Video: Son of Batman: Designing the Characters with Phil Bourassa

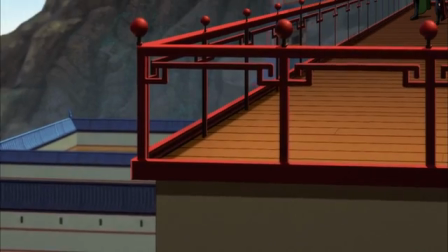Hey guys, this is Phil Bourassa, lead character designer on Son of Batman.
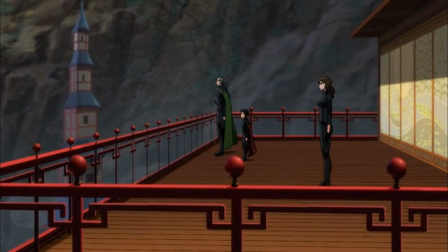Here is your legacy, Damien. Here is your inheritance.
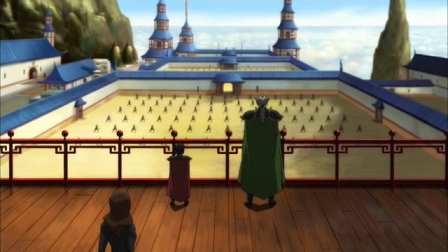So the job of the lead character designer is to establish the look of the characters for the film.
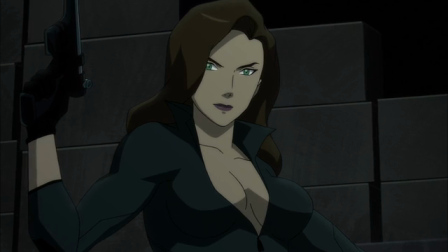Essentially setting the style, creating the costumes.
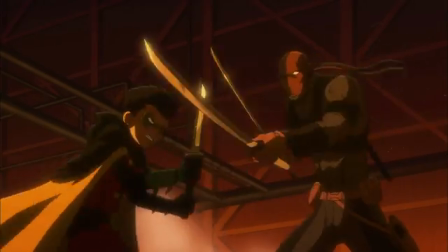The great thing about working on the DC characters is there's a lot of history and lore that you can pull from.
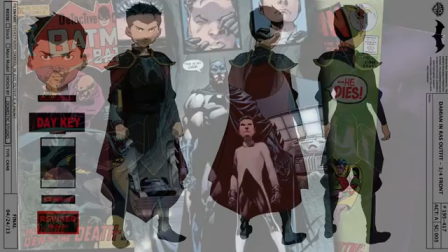For me, my job is to dig into that reference, dig into that source material,
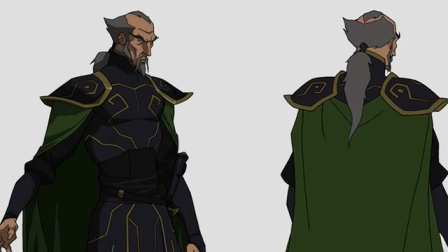and translate it through my own stylistic filter and come up with a look
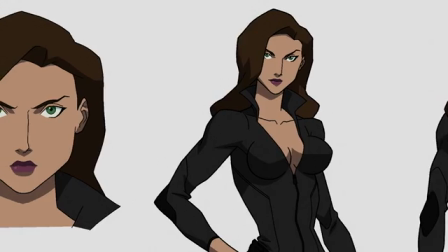that's really gonna tap into that tradition while also making it new and fresh
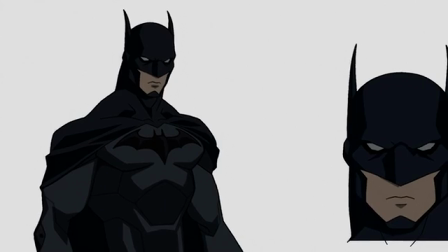and something that works on a mechanical level for the medium of
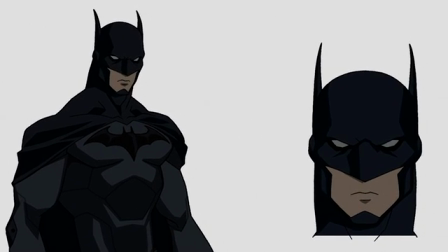animation.
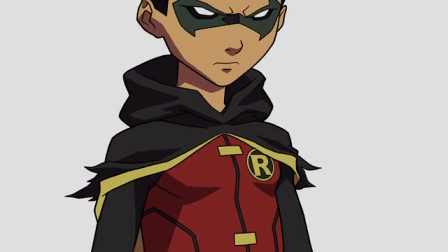One of the exciting challenges was being able to design Damian Wayne as Robin.
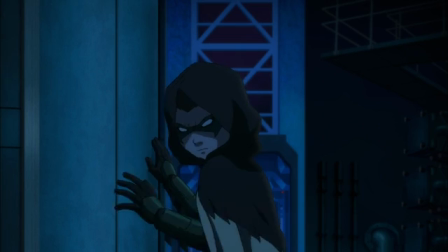Damian has several looks in this film. He starts out in ceremonial garb, reflecting his upbringing.
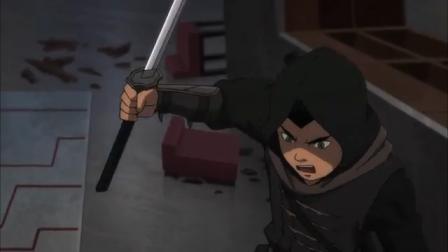After that, he dons the garb of the League of Shadows, reflecting his ninja training.
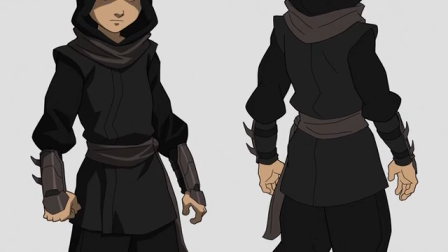This is how he goes out into the field.
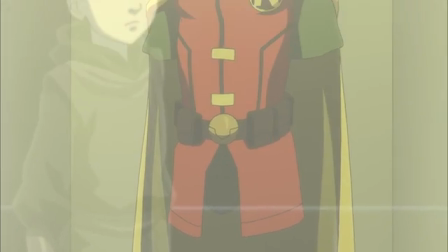One of the things that was cool about working on Damian was he initially sees the Robin outfit in the film and he kind of makes fun of it.
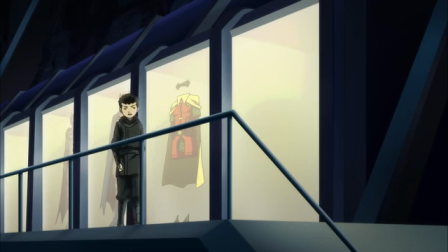It looks rather effeminate, don't you think?
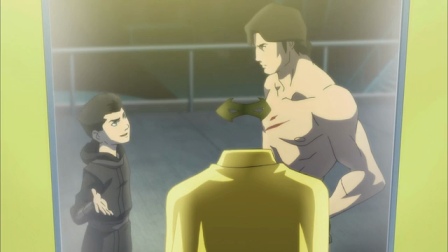He's giving Dick Grayson a hard time about the way the outfit looks because we went with a more traditional look for that scene,
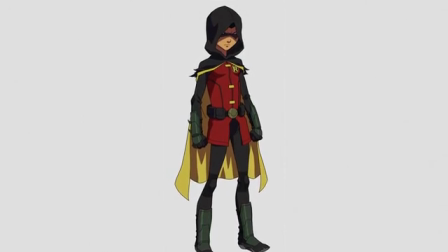which Damian makes fun of. I thought a fun challenge would be a way to get him to actually put the suit on but incorporate elements from his
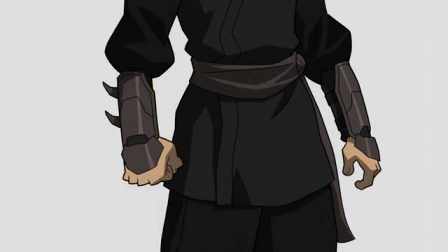ninja background and make that work in concert with the traditional Robin outfit.
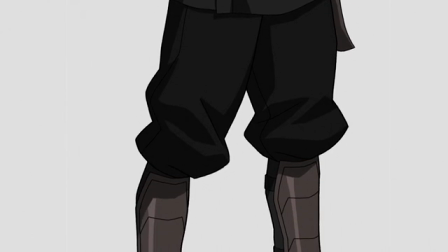So in his ninja uniform, he's wearing sort of gauntlets and greaves.
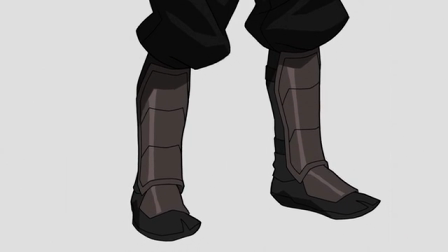The armor plating from the ninja gear, he kind of spray paints it dark green,
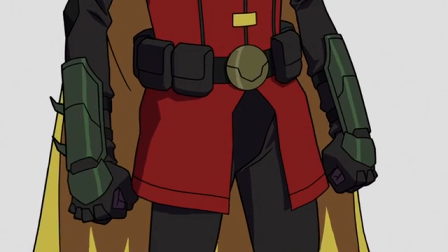and he takes a lot of the elements from his ninja outfit and incorporates it with the Robin gear to come up with his own unique look.
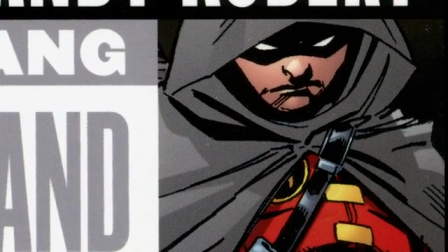One of the cool things I thought from the comic book was he's got this black hood that goes over the classic yellow Robin cape.
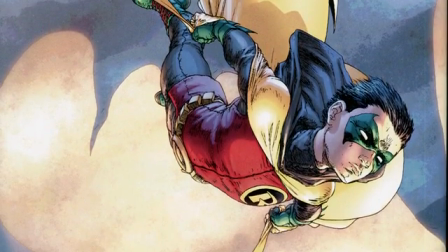And I thought, well,
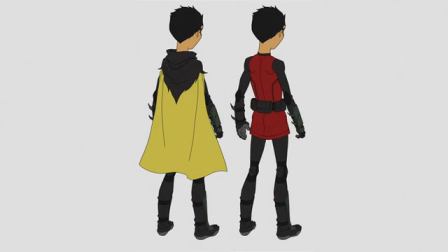wouldn't it be cool if maybe that hood was more something that he cut up from his ninja gear and he sort of cuts up his ninja hood and he drapes it over the cape,
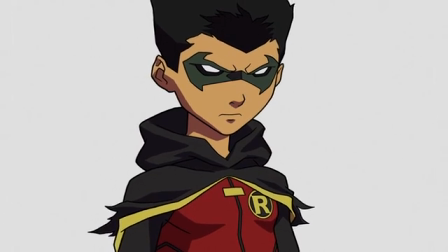and that's how he achieves that look. And I was really thrilled to get a chance to draw this particular version of Robin.
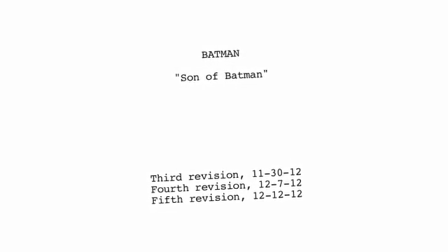My job starts with reading the script, discussing the tone,
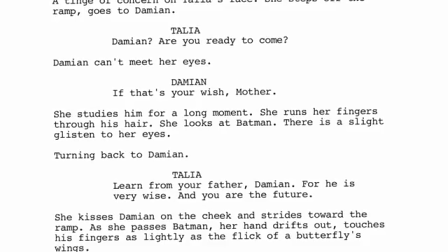and setting out to come up with a look that's faithful to the tradition but also works for the context of our story.
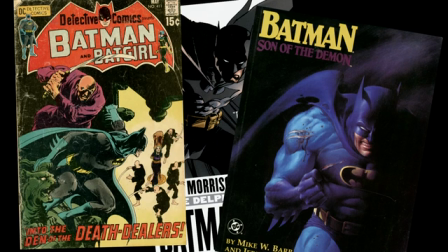And then I pull all my comic book reference because I want to make sure that there's specific nods to the comic book tradition,
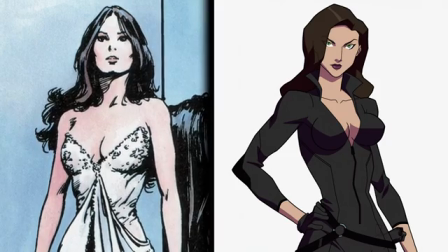but I also want to know when I'm departing.
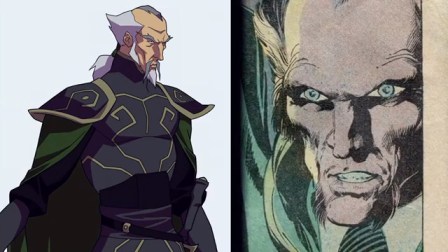I want to be very sure why I'm departing, just so that it's not change for the sake of change,
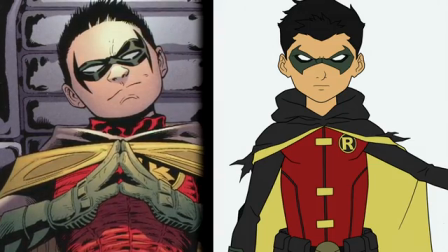but it's change that suits the story and hopefully makes it work better.
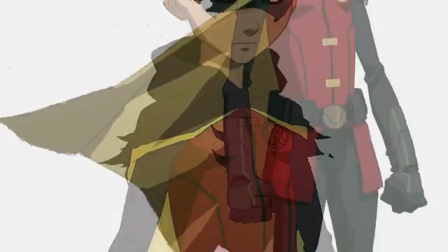So I do a concept drawing. It's usually pretty loose and rough just to get the basic elements down.
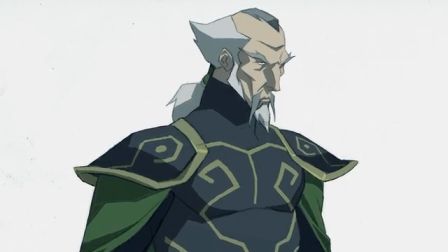The basic purpose is just to see if I'm on the right track with what the director's thinking.
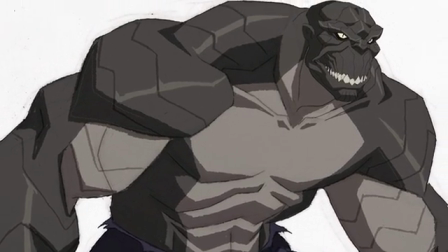And the other purpose for that is to get our storyboard artists something to work from.
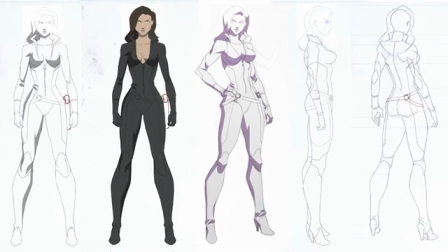That's the beginning of the process. From there, we move on to doing the rough turns.
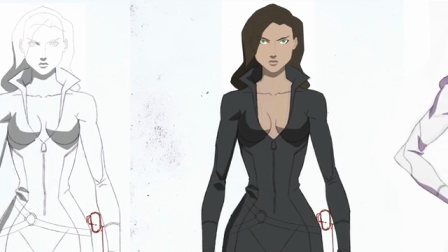The character model turns are pretty much informational. It's taking the approved concept and working it out from several angles,
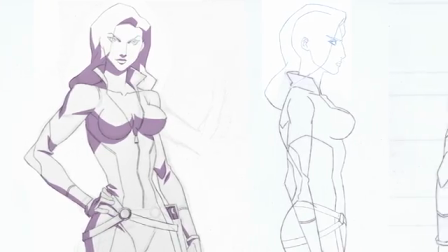as many angles as you can fit in, giving as much detail as possible for the animators at this point.